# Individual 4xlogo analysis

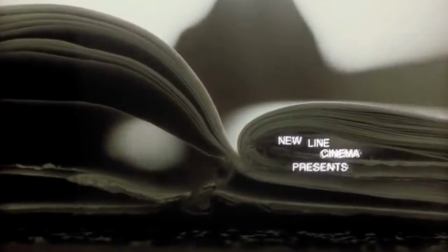Seven consists of varying jump cuts, which are used extremely effectively throughout this opening sequence.
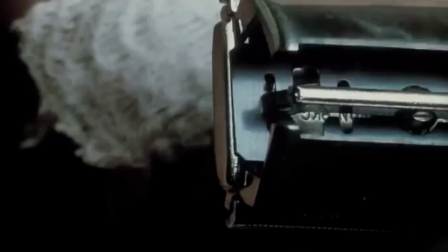The slicing of the skin of the fingers shows the psychological damage that this person has gone through.
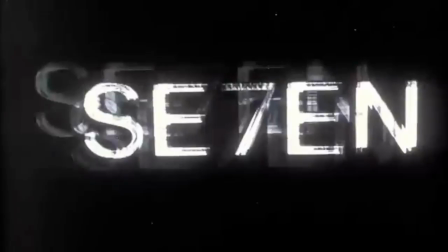and also the psychological damage which they also have at present time.
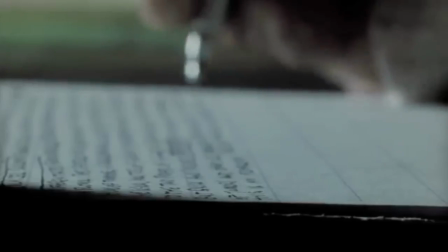This slicing is also shown in the background noise, the metallic slicing of a knife.
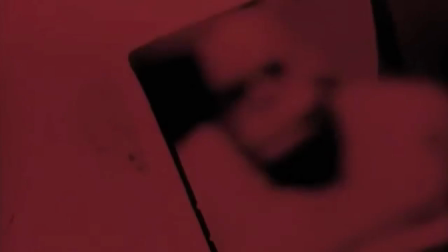This also alludes to danger and horror.
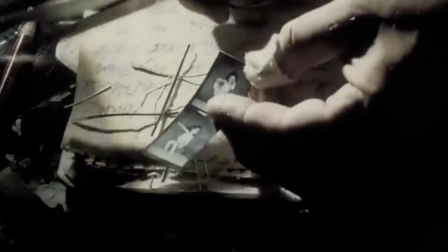This brings an element of unease towards a film because of the psychological precept that this person has.
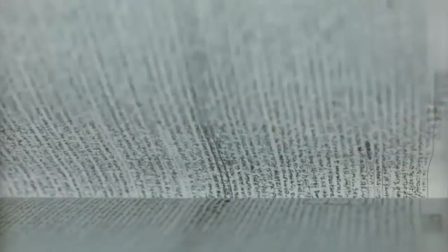The pictures of the human that show them as dead are frequently occurring during this opening.
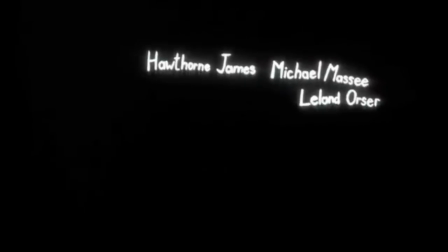This shows his obsession and psychological problems within this character.
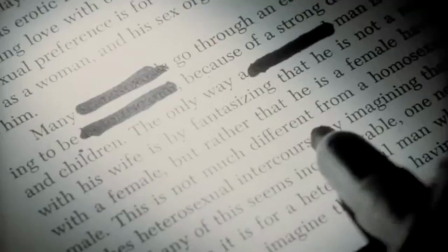The act of threading a needle through his fingers is very metaphorical.
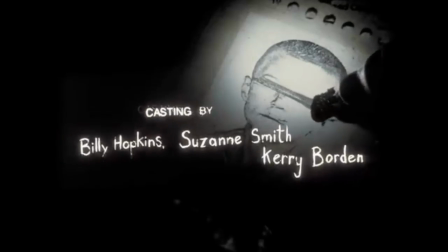It shows him weaving his way through the plot.
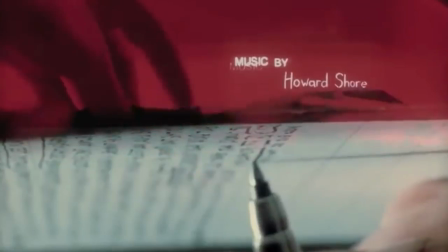It also shows how he is unaffected by pain.
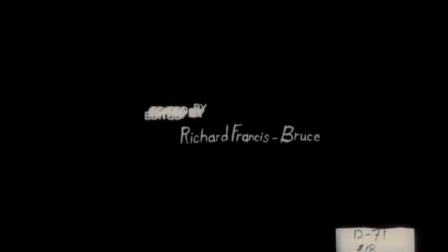Dark lighting is generally used within this opening scene.
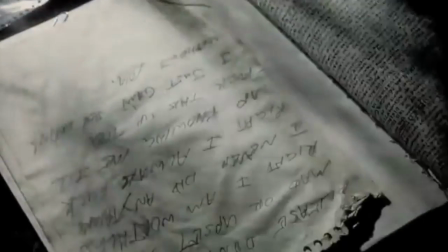The fading transitions through each shot resemble scary flickering lights in a room.
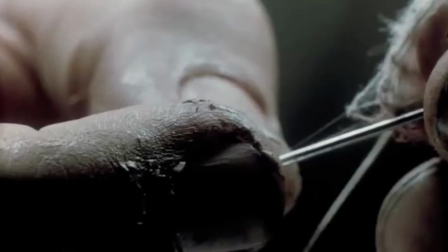This creates unease. The lighting is also effectively used because it shows shadows.
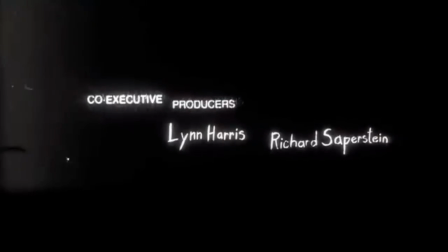These shadows show this anonymous character is even scarier than he actually is.
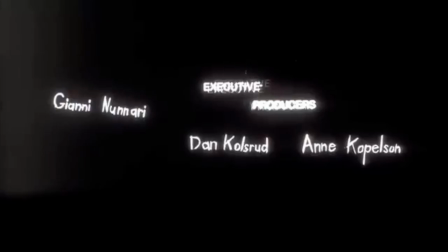Extreme close-ups create an anonymous aspect to this film. It also pinpoint objects which are extremely important to the plot.
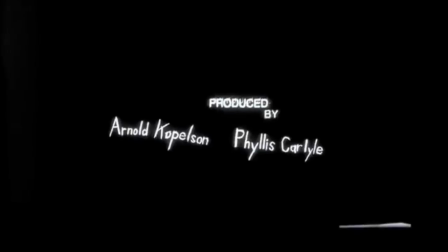The layered editing techniques show the thickening of the plot and the intensity and complicated nature of the overall film.
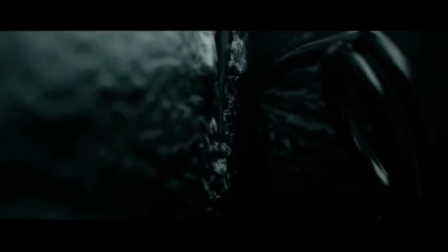The Girl with the Dragon Tattoos opening is extremely dark and sadistic.
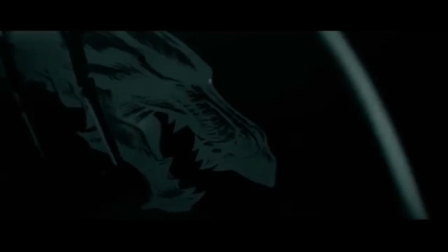This is shown through the lighting through the entire opening.
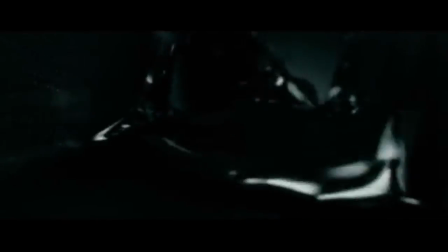The editing technique and the use of ink within this opening alludes to the tattoo aspect.
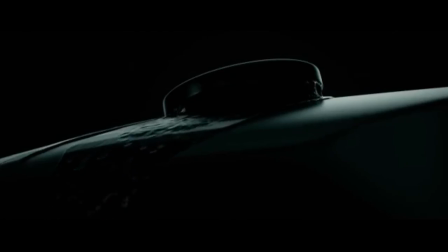It also creates a sense of enigma. How does this relate to the title?
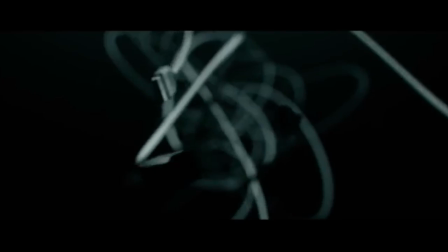Mise-en-scene introduces graphic shots, which usually consist of close-ups. The seemingly random storyline creates a sense of enigma.
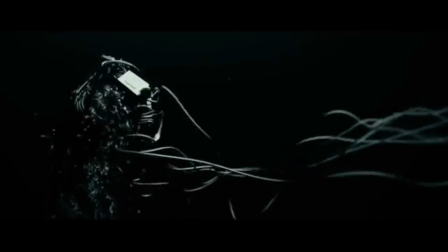Running black ink alludes to blood. This relates directly to horror. Uncomfortable imagery creates a sense of unease. Narrative is also present.
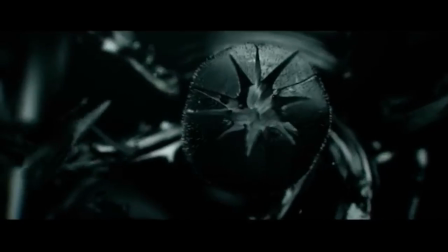A symbolic dragon is used to relate to the actual plot.
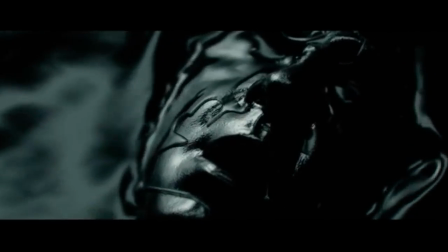Quick-paced jump cuts are used to frighten us and also create a sense of confusion for the audience.
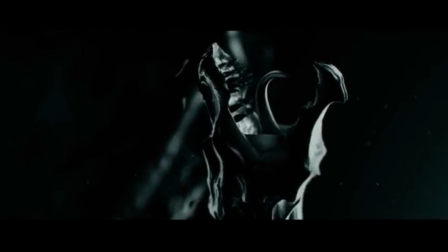Non-diegetic sound is used. It is loud and fast.
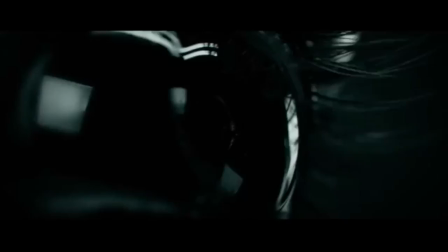This conforms to thriller, whilst the rock aspect helps with the aspect of tattoos and the actual narrative and plot.